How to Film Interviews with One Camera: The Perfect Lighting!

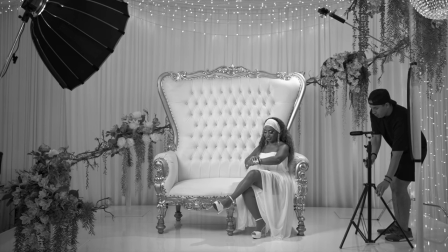0s We're going to go up here.
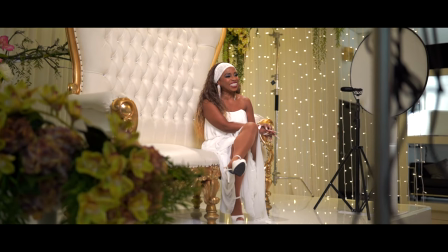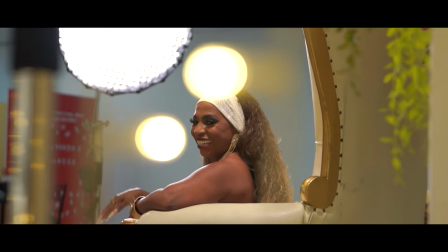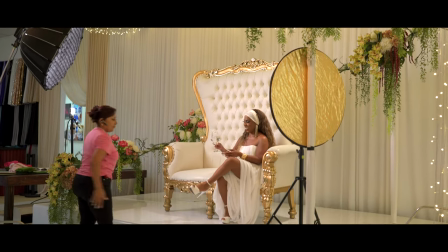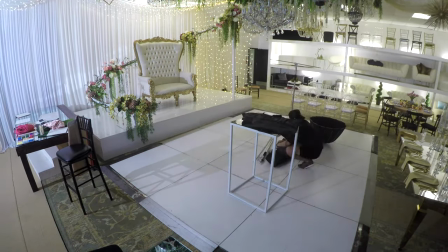20s
Yo! I recently produced a series of videos promoting an artist celebrating 35 years of her artistic career.
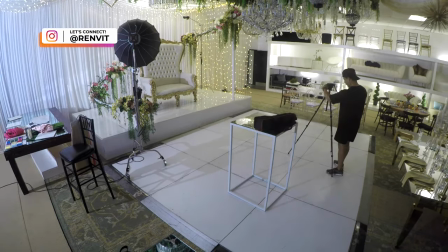26s
The task was to film a multi-angle interview where she talked about some of the milestones in her career while also promoting her upcoming show.
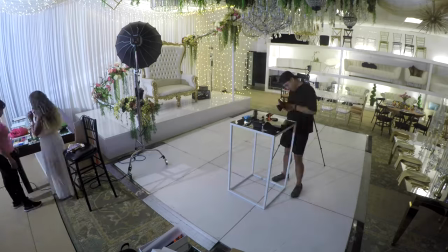33s
I was thrilled about this opportunity because I've been a fan of her music for many years and to have now the opportunity to create this content for her was very exciting.
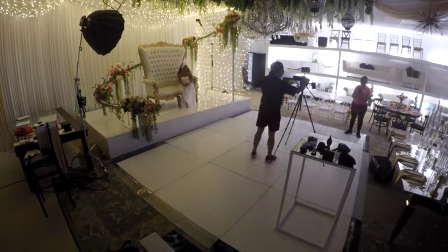41s
The link to her music and band can be found in the description below.
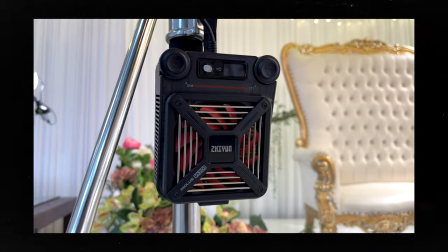47s
All of the lighting fixtures in this shoot are from Zhuo and Tech, who have in the past sent me lights to review,
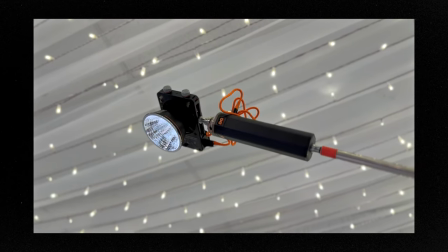52s
but they don't even know that I'm making this video, meaning I genuinely use these lights for my paid work,
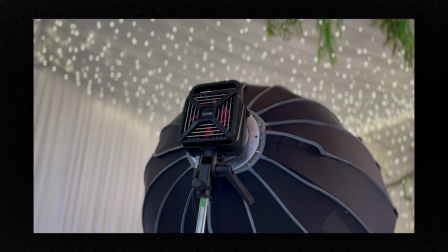56s
aside from any collapse I have with the brand. The main light on this video is the Moles G300.
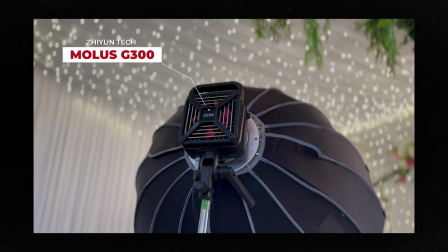61s
Let's see what you get inside the box. The G300 comes in a large carrying box with foam inserts for you to store and transport it, though I wish they'd offer an actual carrying case for it. Inside you get a dome reflector, a separate controller box that comes with a very very long cable that's over 20 feet long allowing you to set your light up high while still being able to make adjustments as needed from where you're standing. And lastly in the box is the light itself. It features a square design intended to make it compact and easy to pack and carry with you for any and all shoots. Okay back to the shoot.
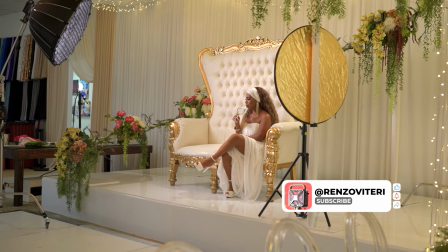102s
For this shoot we were given access to this beautiful showroom, but I had to work very quickly here due to a client walkthrough that they had scheduled.
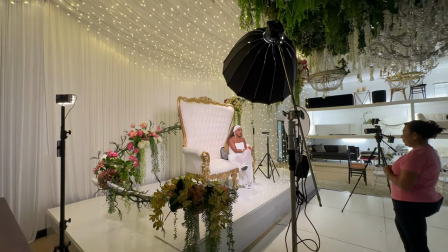108s
My key light was the MOLUS G300, a bicolor light ranging from 2700 to 6500 Kelvin.
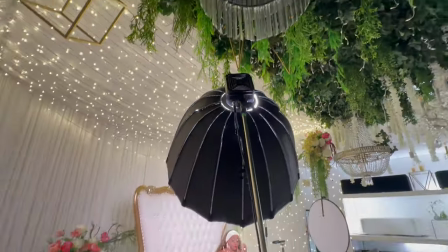114s
This light packs a punch with an output of up to 500 watts in max extreme mode. Here, we had it at 3600k with an intensity of 65.
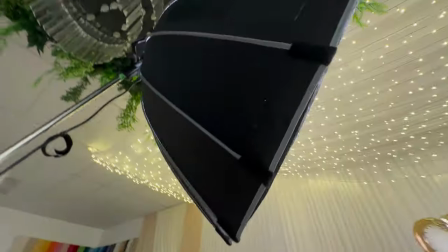124s
I paired the light with the dome diffuser to create a large soft source with a grid to prevent light spill, and I placed it at 45 degrees for my subject.
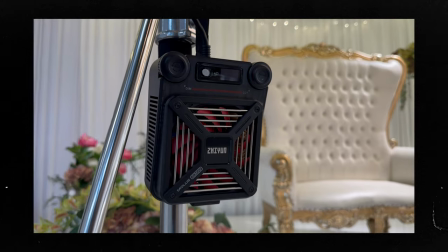133s
it. Again, the great thing about having a separate controller box is that I can modify my settings as needed despite having the light up high on a stand.
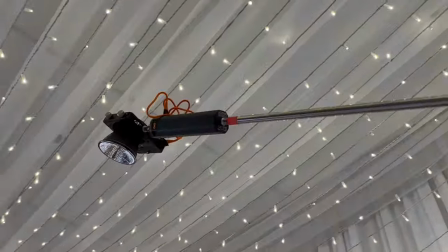142s
On the opposite side, I have a Modus X100 light with a mini dome reflector serving as my hair light,
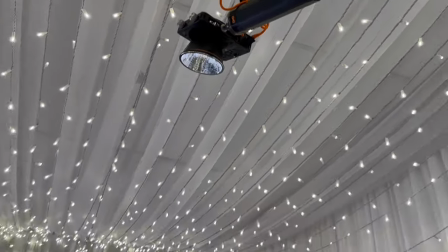147s
giving a nice edge to our subject, but also the chair that she's sitting on.
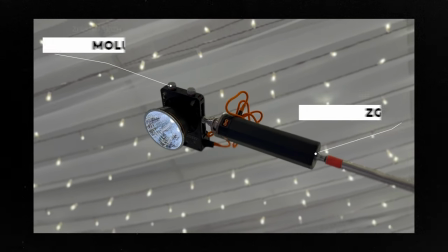151s
I always pair this light with this battery grip from CGCINE, which allows me to set up my light anywhere without having to run cables everywhere.
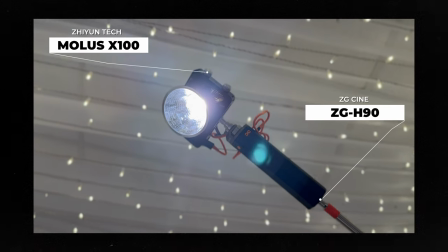158s
The beauty of this combo isn't only the compact size, but it's also extremely lightweight.
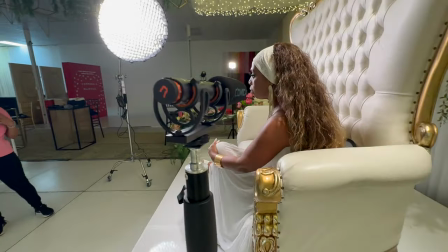163s
While we're here, I'll mention the mic that I'm using, the VM30 by Comica, a wireless shotgun mic that captures high-quality audio.
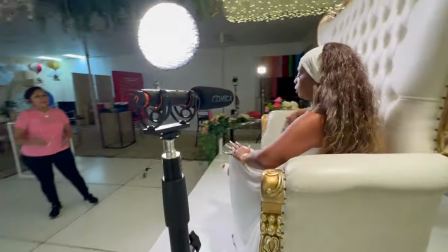170s
I love this thing so much. Again, another case where I don't have to run cables everywhere.
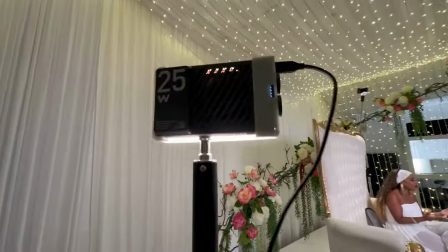176s
Jumping to this side again, filling in some of the background decor is the CM25. This little thing does wonders.
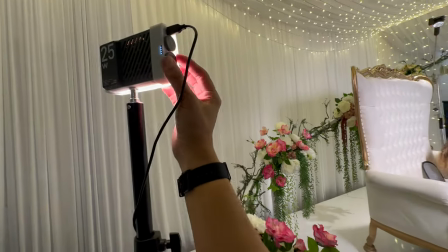182s
Here you can see how much it's helping make the flowers pop. Without it, my background was looking a bit too dark for my liking.
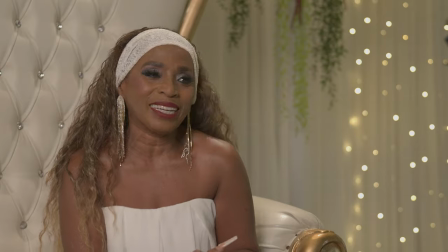188s
On this close-up shot, our subject has these out-of-focus string lights, so I wanted to complement the alternate wider shot with the flowers,
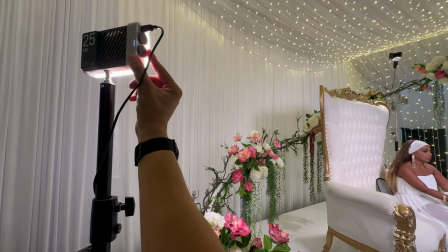196s
and lighting them up was essential to achieving the desired look.
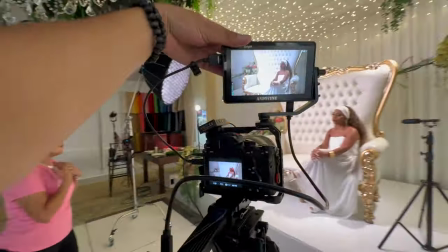202s
I'm shooting all of this on a Sony a7 III paired with my 5.5-inch monitor from AndyCine.
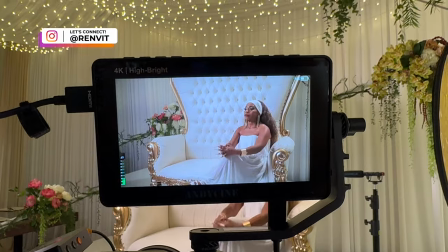207s
If you're still shooting without a monitor, do yourself a favor and invest in one ASAP.
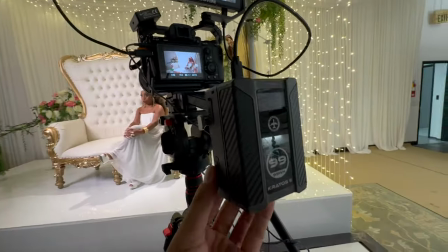212s
It changes everything. Both the camera and monitor are being powered by this V-mount battery by IndyPro.
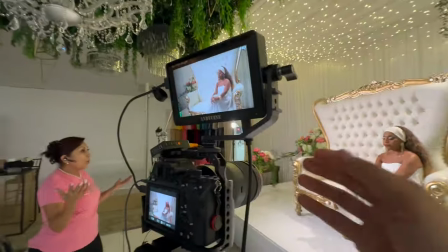217s
This is my favorite gadget, it makes me feel invincible.
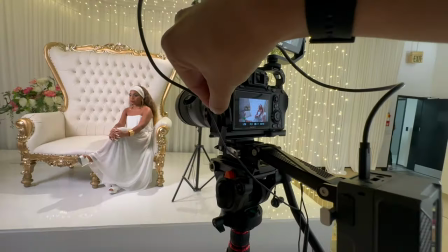220s
Using this USB-C cable, I can swap between my monitor and camera depending on which device needs power and I never have to worry about running out of battery.
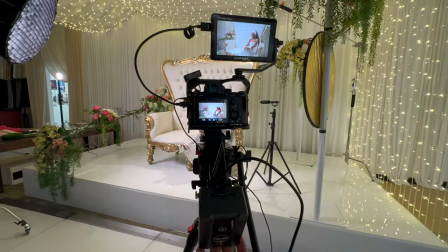231s
I have the V-mount on a swivel so I can place it wherever I prefer.
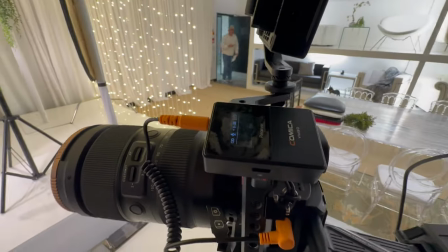235s
And lastly, here's the receiver for my wireless mic which also charges via USB-C so if I needed to, I could charge while using with that same USB-C cable.
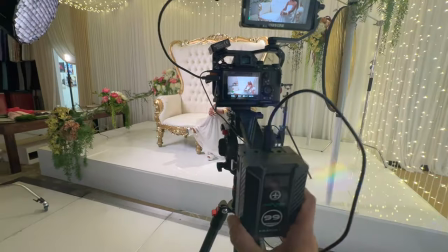244s
Seriously, I love the setup.